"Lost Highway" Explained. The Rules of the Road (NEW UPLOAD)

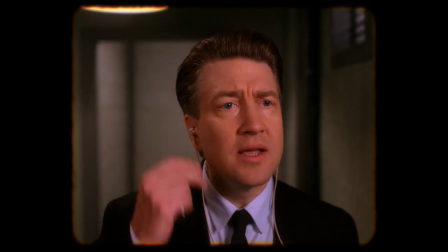(8:09)
Most famously, his Twin Peaks character of regional director and later deputy director Gordon Cole is him,
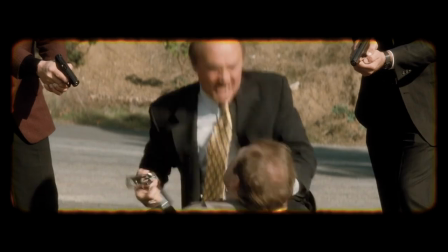(8:16)
the director, appearing as the director. It seems very strange that Lynch would have a vicious mafioso represent him.
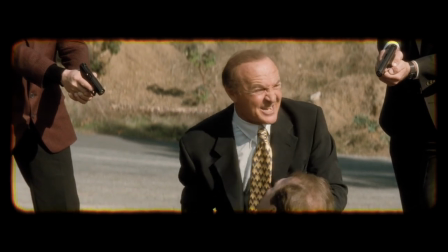(8:22)
I will address that contradiction later. PlaceReel's theory is true but insufficient.
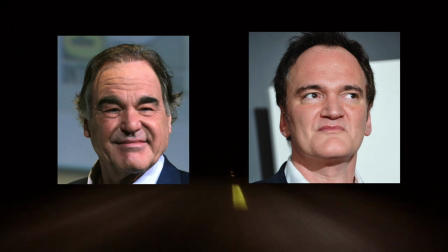(8:28)
There is much more going on in Lost Highway, but keep Tarantino and Stone in the back of your mind. Like the time loop in the movie, we will come back to this. So that's where the common wisdom is when I begin this essay.
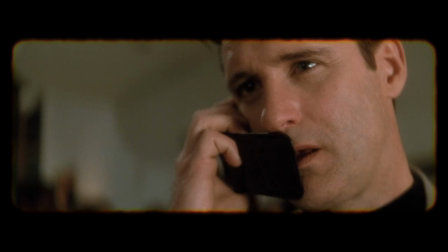(8:39)
Now let us begin the task of examining the many metaphors and developing a complete theory.
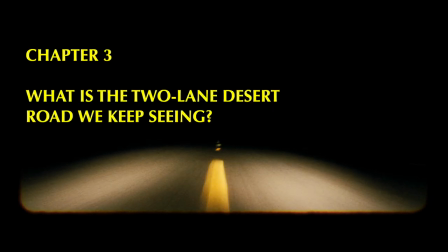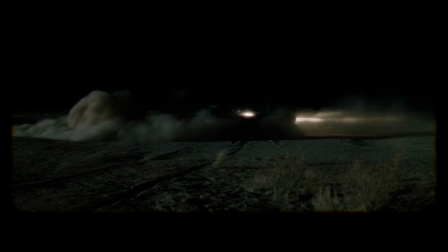(8:50)
At five times in the movie, we see a dark two-lane desert highway at night. This is the lost highway of the film's title.
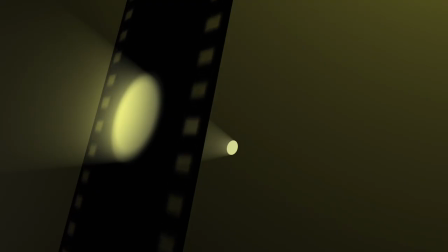(8:57)
Think about the actual physical film running past a projector bulb.
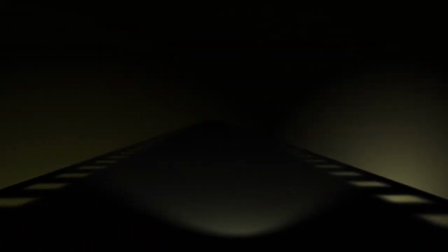(9:01)
If we move the observer to the inside of the projector and change the angle of the light, it kind of looks like a dark highway.
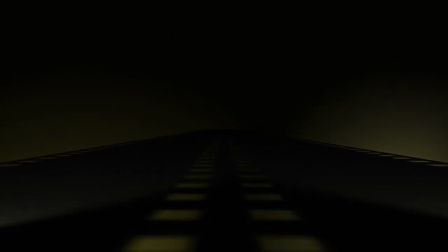(9:08)
Now let's imagine that there are two bulbs and two strips of film parallel to each other to mimic the two eyes of a human. The sprocket holes will form a series of dashes that rush by us, just like the lines on a highway.
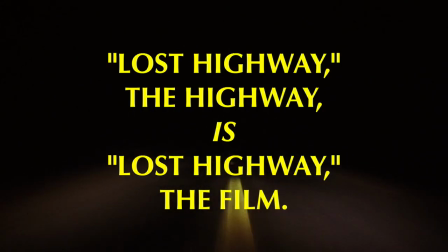(9:19)
Lost highway, the highway, is lost highway, the film.
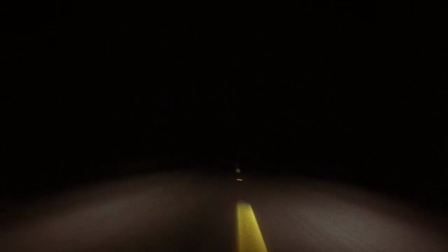(9:23)
If the highway is black, that means that the film is black and we are observing the film from this vantage point when the audience in the theater is seeing blackness. Usually credits are words on black, so the opening credits are seen against the highway image.
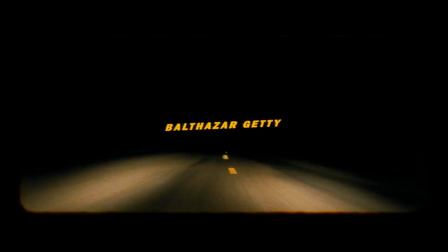(9:35)
We see the credits literally fly at us, just like the successive still images of the credits would appear to move towards us from this orthogonal viewpoint.
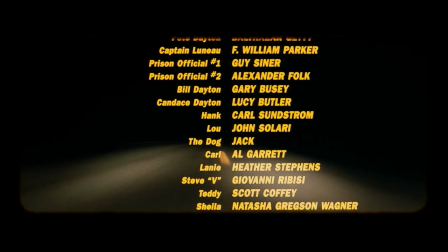(9:43)
The closing credits, the fifth time we see the highway, are also over this image, even though they scroll normally. After the opening credits, the picture fades to black for 10 seconds. That's a very long time to hold on black.
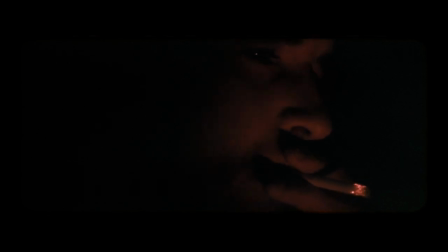(9:54)
However, we are dissolving from a metaphorical presentation of a black screen to a literal black screen, and I think that the long stretch of darkness exists to let us know that we are not merely transitioning to the movie beginning,
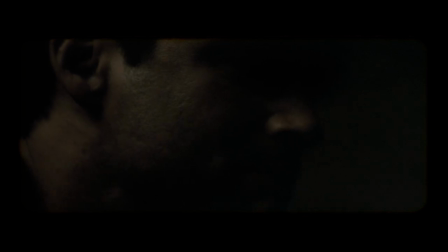(10:07)
but transitioning to a new metaphysical space. The second time we see The Lost Highway is when Fred Madison transforms into Pete.
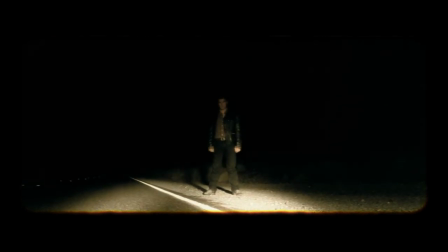(10:14)
The car zips down the highway and stops to illuminate Pete, who is just standing there on the side of the road.
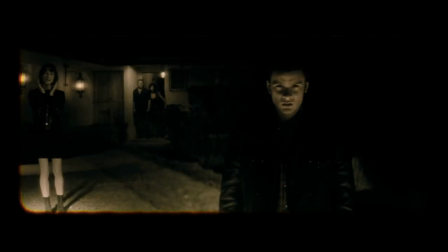(10:19)
It seems like the car is choosing Pete. That's no accident. The movie is selecting a new protagonist.
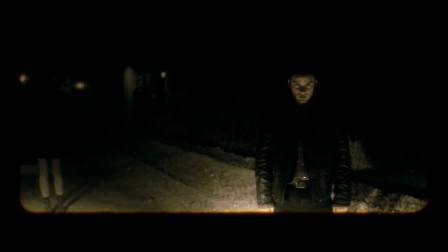(10:25)
At first glance, Pete is in the same scene as Sheila.
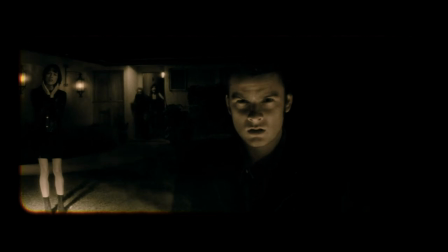(10:28)
We can soon see that Pete is in a different location than Sheila, as it becomes clear that the two characters are on two strips of film, superimposed over each other.
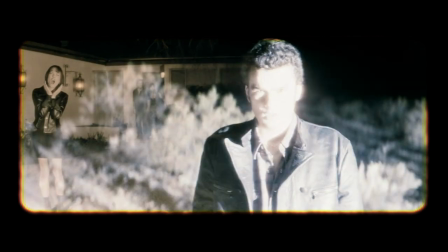(10:37)
Slowly, we can see that the lighting and camera movements don't match. Later, we see the B layer of the composite by itself.
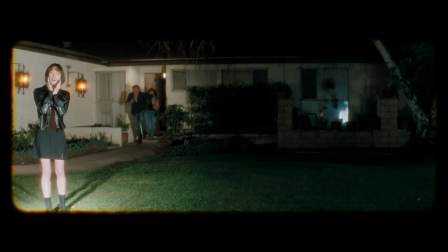(10:44)
From Sheila's point of view, Pete has vanished.
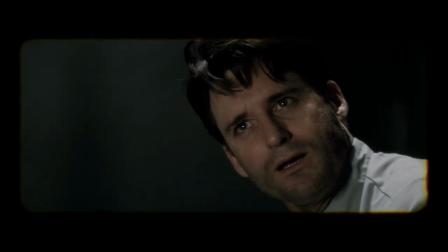(10:46)
The scene is frightening because the characters are helpless, and we feel a sympathetic helplessness because we don't know what's going on.
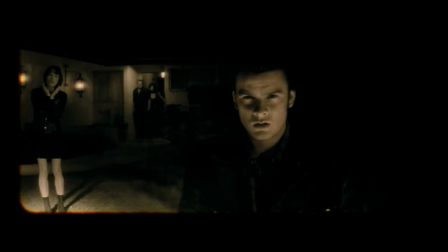(10:53)
All of the theories about Pete being a dream are rationalizations designed to explain why the protagonist changes after the first act.
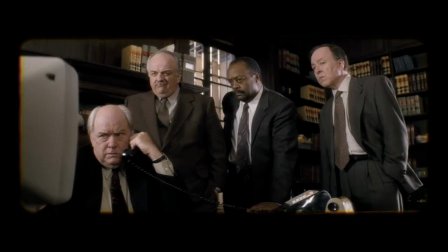(11:00)
They are unnecessary if we assume that the film itself has sufficient agency to do this. So where did Pete come from?
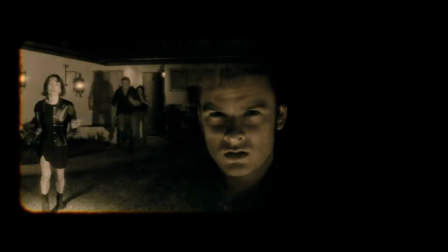(11:06)
Well, he appears to be in front of what we will later learn to be his house with his father, Bill Dayton, his mother, Candace Dayton, and his girlfriend, Sheila.
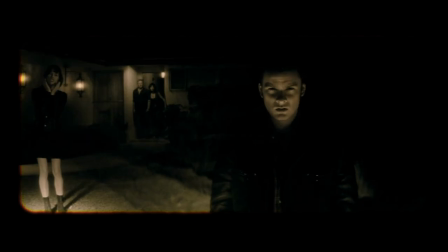(11:14)
However, he is not there. It looks like he is there, but his image is superimposed over the image of the other characters and the house.
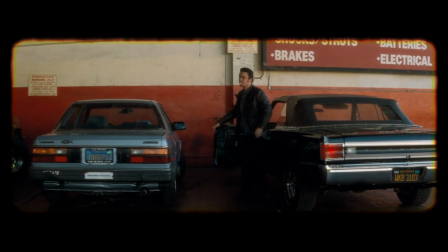(11:20)
There has been a Pete movie running parallel to a Fred movie, just as roads run parallel to each other.
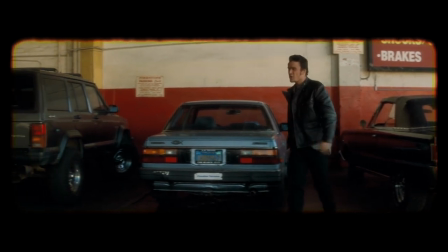(11:26)
No, it's not the Lynch Cinematic Universe, but it's pretty close. The third time we see the titular Lost Highway is when Alice Wakefield and Pete drive the stolen red Ford Mustang to the Mystery Man's house.
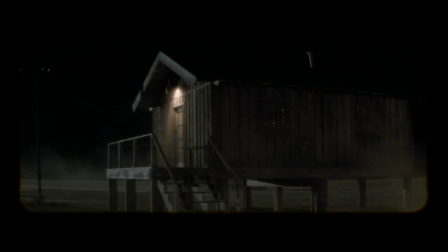(11:37)
The characters have left their world and entered a very different place. The first time we see the Mystery Man's shack is through the hole in space in Fred's cell.
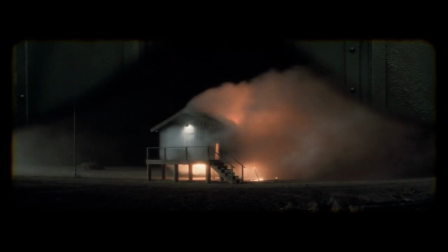(11:45)
It is a metaphysically distant place, like another dimension, but there is a physical way to get there, the Lost Highway.
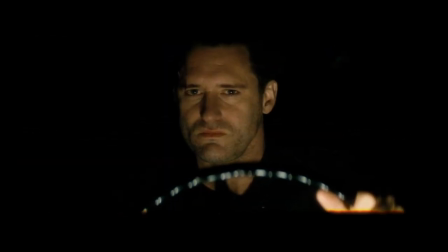(11:52)
The next and fourth time we see the highway is when Fred drives the Red Mustang to the Lost Highway Hotel.
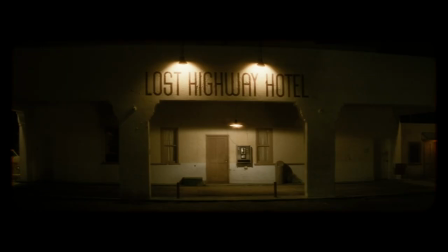(11:58)
This puts the Mystery Man's shack and the hotel in the other place. This is confirmed by an earlier scene.
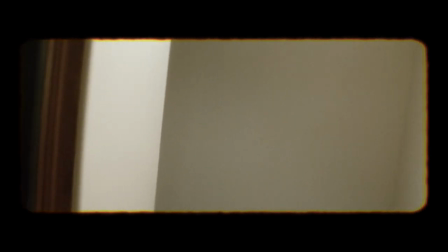(12:04)
The most jarring example of the magic portal is when Pete goes to the second floor of Andy's house and finds himself in the Lost Highway Hotel.
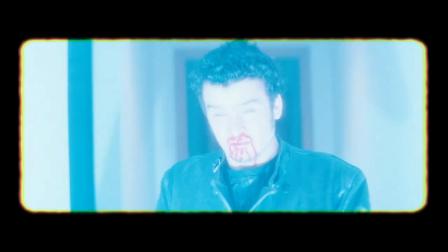(12:11)
We can now start to understand the lines of demarcation between these two worlds.